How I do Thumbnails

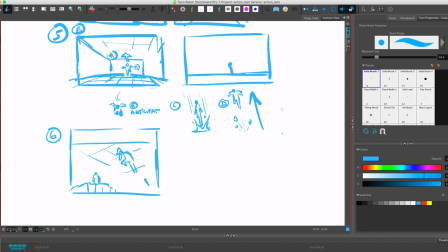(27:01)
to top and from a little bit from right to left we kind of want to have the camera move mimic the same action the same movement right so we're gonna probably do something a little bit like this you
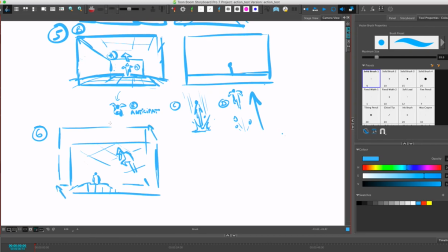(27:17)
know so now it's like our character jumped like like our character jumped like this
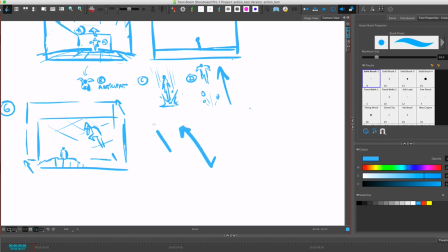(27:22)
and our cam and our camera keeps going like this so we kind of keep the momentum going even though even though the characters are not moving uh the we keep the momentum of like the movement so i don't know where i wrote this movement
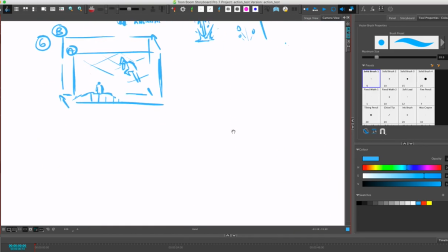(27:40)
uh thanks to our to the camera work and
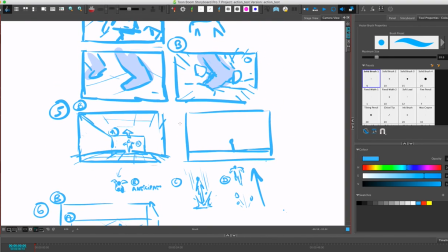(27:46)
so now we've been with our we've been with the protagonist for a couple of shots where we've
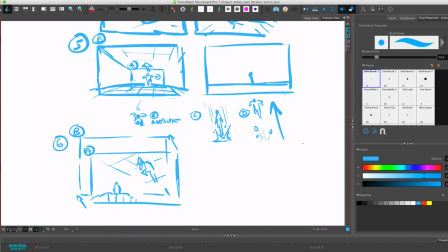(27:51)
seen him like hmm and then now we maybe we want to check
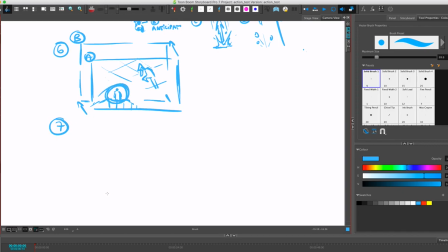(27:56)
in with our uh with our um antagonist for a little bit you know that's the typical moment when you kind of go um in anime where they're like huh you know he's
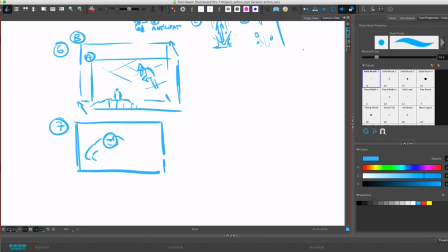(28:13)
like grinning and he's like haha so because we had our character right here jump and go all like kind of gain on our antagonist for a split second it's okay for our uh antagonist to be on a down shot first of all because
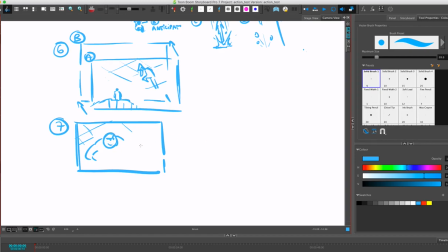(28:32)
down like you know up shots and down shots are always more spectacular and it always feels i don't know i think it always makes things a little bit more like interesting uh to look at and maybe i don't know maybe he jumps too or
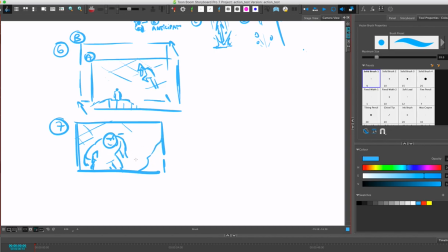(28:50)
he definitely has like a reaction like let's think and so obviously when you do action you need to come up with a lot of good ideas so maybe he doesn't jump, maybe jumping is overrated maybe he what could he do
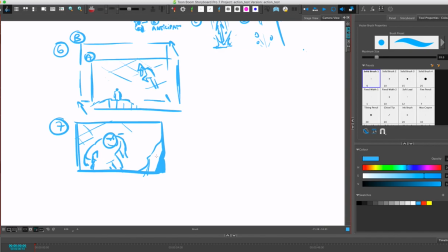(29:10)
he could throw something at him or maybe he has like a power hmm
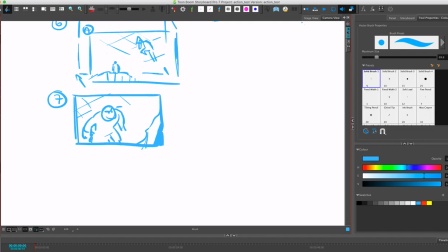(29:28)
yeah um he could grab his arm right now they're kind of too far but let's see uh let's
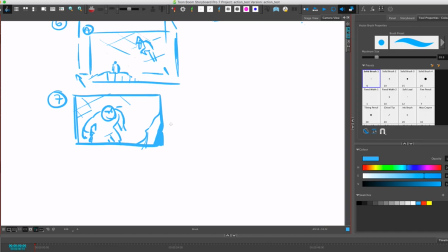(29:45)
see let's see maybe you know hey let's be crazy like let's do let's go a little dragon ball like like like maybe he jumps as well you know he so i think what would be good
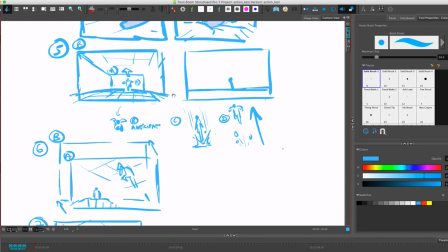(29:59)
here is because we've already kind of done this thing where um
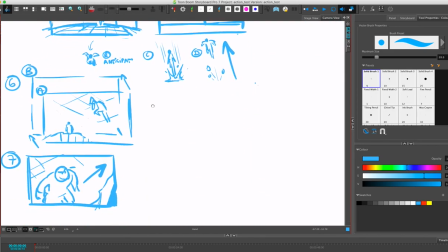(30:04)
it's like now it's we're kind of starting the whole thing grand
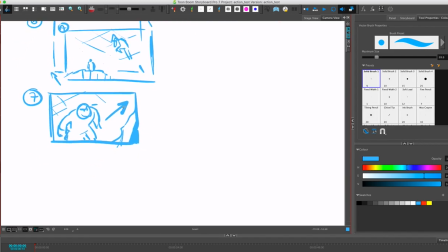(30:09)
like hey you know what maybe this is the moment when we go full dragon ball and he just like disappears you know it's just like and you're like what what you know like like you kind of want have this thing where like the audience is like oh where is he now
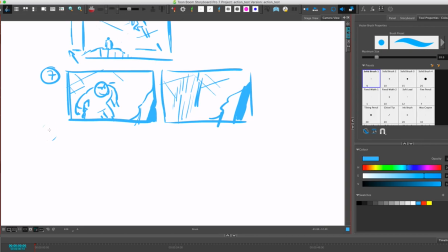(30:26)
and for usually it's really great if you can have your uh your audience um like if you can have one of the characters on the screen
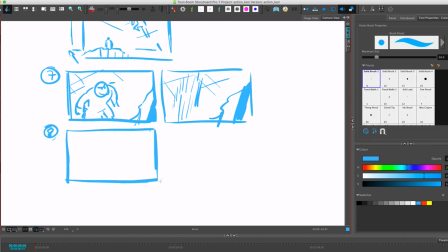(30:43)
uh uh be the mirror for your audience so if or if the antagonist just disappeared then we want to catch in with triangle and triangle is like wait what a kind of like what
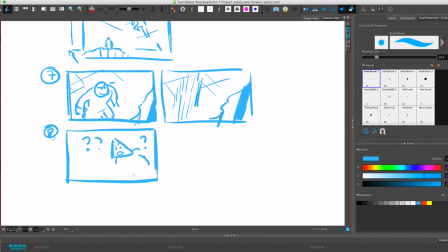(31:00)
happened um and I think uh I think ideally here somewhere you put a little bit camera move probably we're just kind of like closing him on him or something you know it's because we're like ooh something uh and
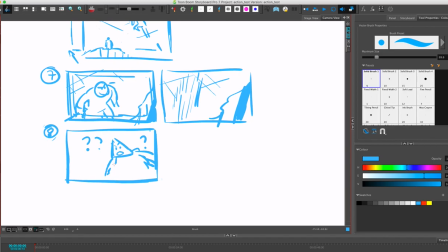(31:18)
so and then so we we have like an an a where he's like what what he's and he's still drifting right we we still we want to keep our characters always moving
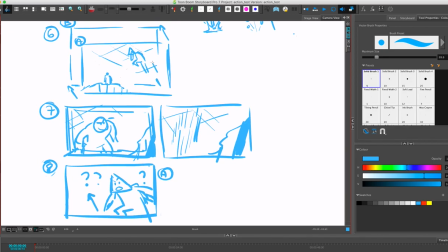(31:29)
so you can achieve that like here he's always he's also moving so um you would probably start him this is an old-school thing but like you know like this is a chart for like animation
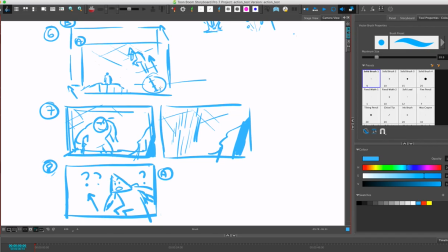(31:45)
so that would be pose a b c d that's kind of like if you want to show if you like this chart right here it's kind of like useless because all like I did all my poses at the same
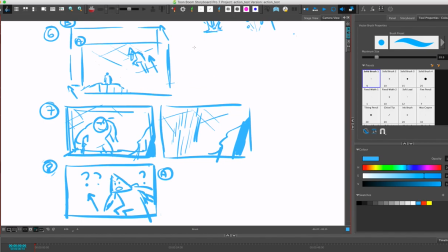(32:01)
distance I think these pose like a chart is really interesting if you want to show like for example like something like this it's like okay a B C D and this and because here you're showing like whoosh kind of
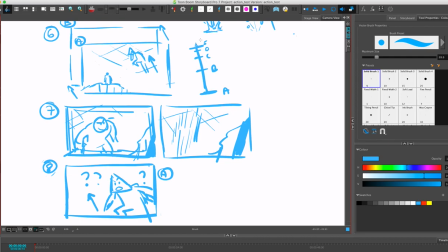(32:20)
like okay like you know like you can expect like things to get like that like it's um ease out or ease in it yeah ease in yeah so that's kind of like you want to use a lot of these kind of like a lot of these kind of things because that always feels really good when something like
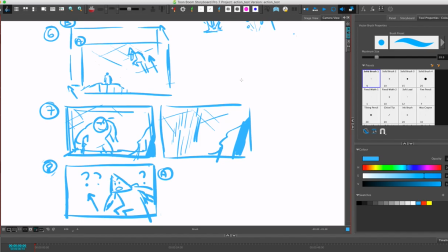(32:39)
kind of uh has an acceleration or deceleration because it's it it like has um like momentum like whereas when something is just going like equal it's just kind of like boring ring um so
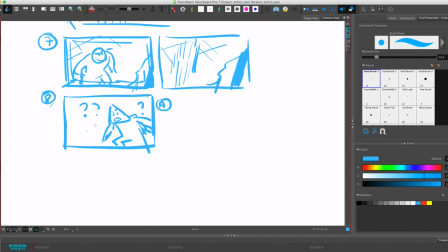(32:58)
here we want to have a little bit more of that like he barely moves right but it's like a little bit of like uh one of those right and then he's like what what is going on maybe the camera is kind of like uh maybe he's moving a little bit uh faster than the camera because the camera is just doing a
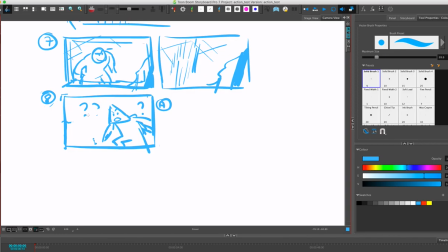(33:16)
very small shift and um in order for this for the camera to show that it's moving you have to draw some clouds so maybe we want to have some some like dynamic clouds you know maybe something like this like oh wow and so that's the
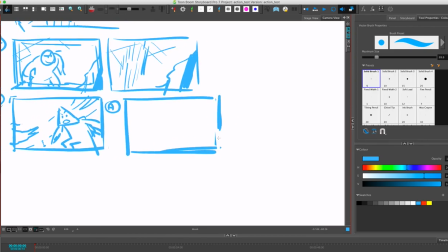(33:34)
A and then all of a sudden what we kind of want to do because he teleported we don't okay we don't want our hero to have it too easy or we don't want to have her we don't want to have our protagonist to have it easy because life is hard and and
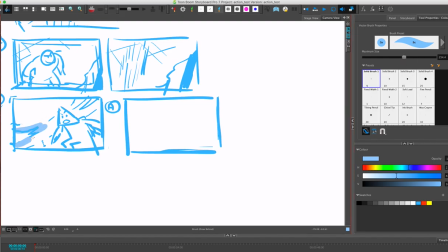(33:50)
and the audience will always will always kind of empathize with a character who
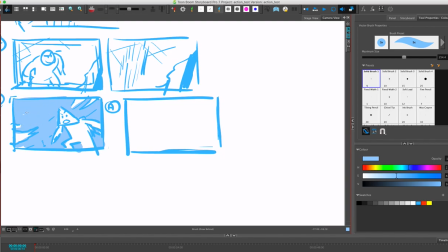(34:07)
doesn't have it easy like they want to like the audience is really gonna connect with the character that is struggling and that like uh that that is a little bit on on the on their level right like you want to have a character that they don't really know
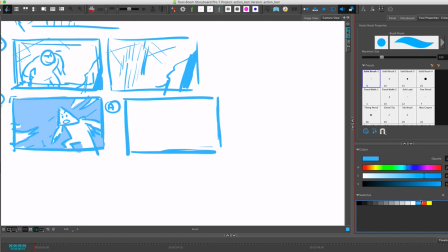(34:23)
everything just yet because that's how we feel we don't know everything so um he's like oh what is going on here so he would probably be here and then and then this guy is just like already behind him and he's already got an attack uh ready I don't know you
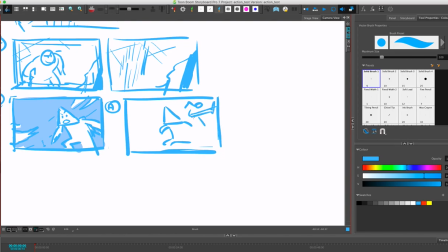(34:42)
know maybe he's got his feet like this or I don't know you can come up with like really cool action poses like usually when I'm like my repertoire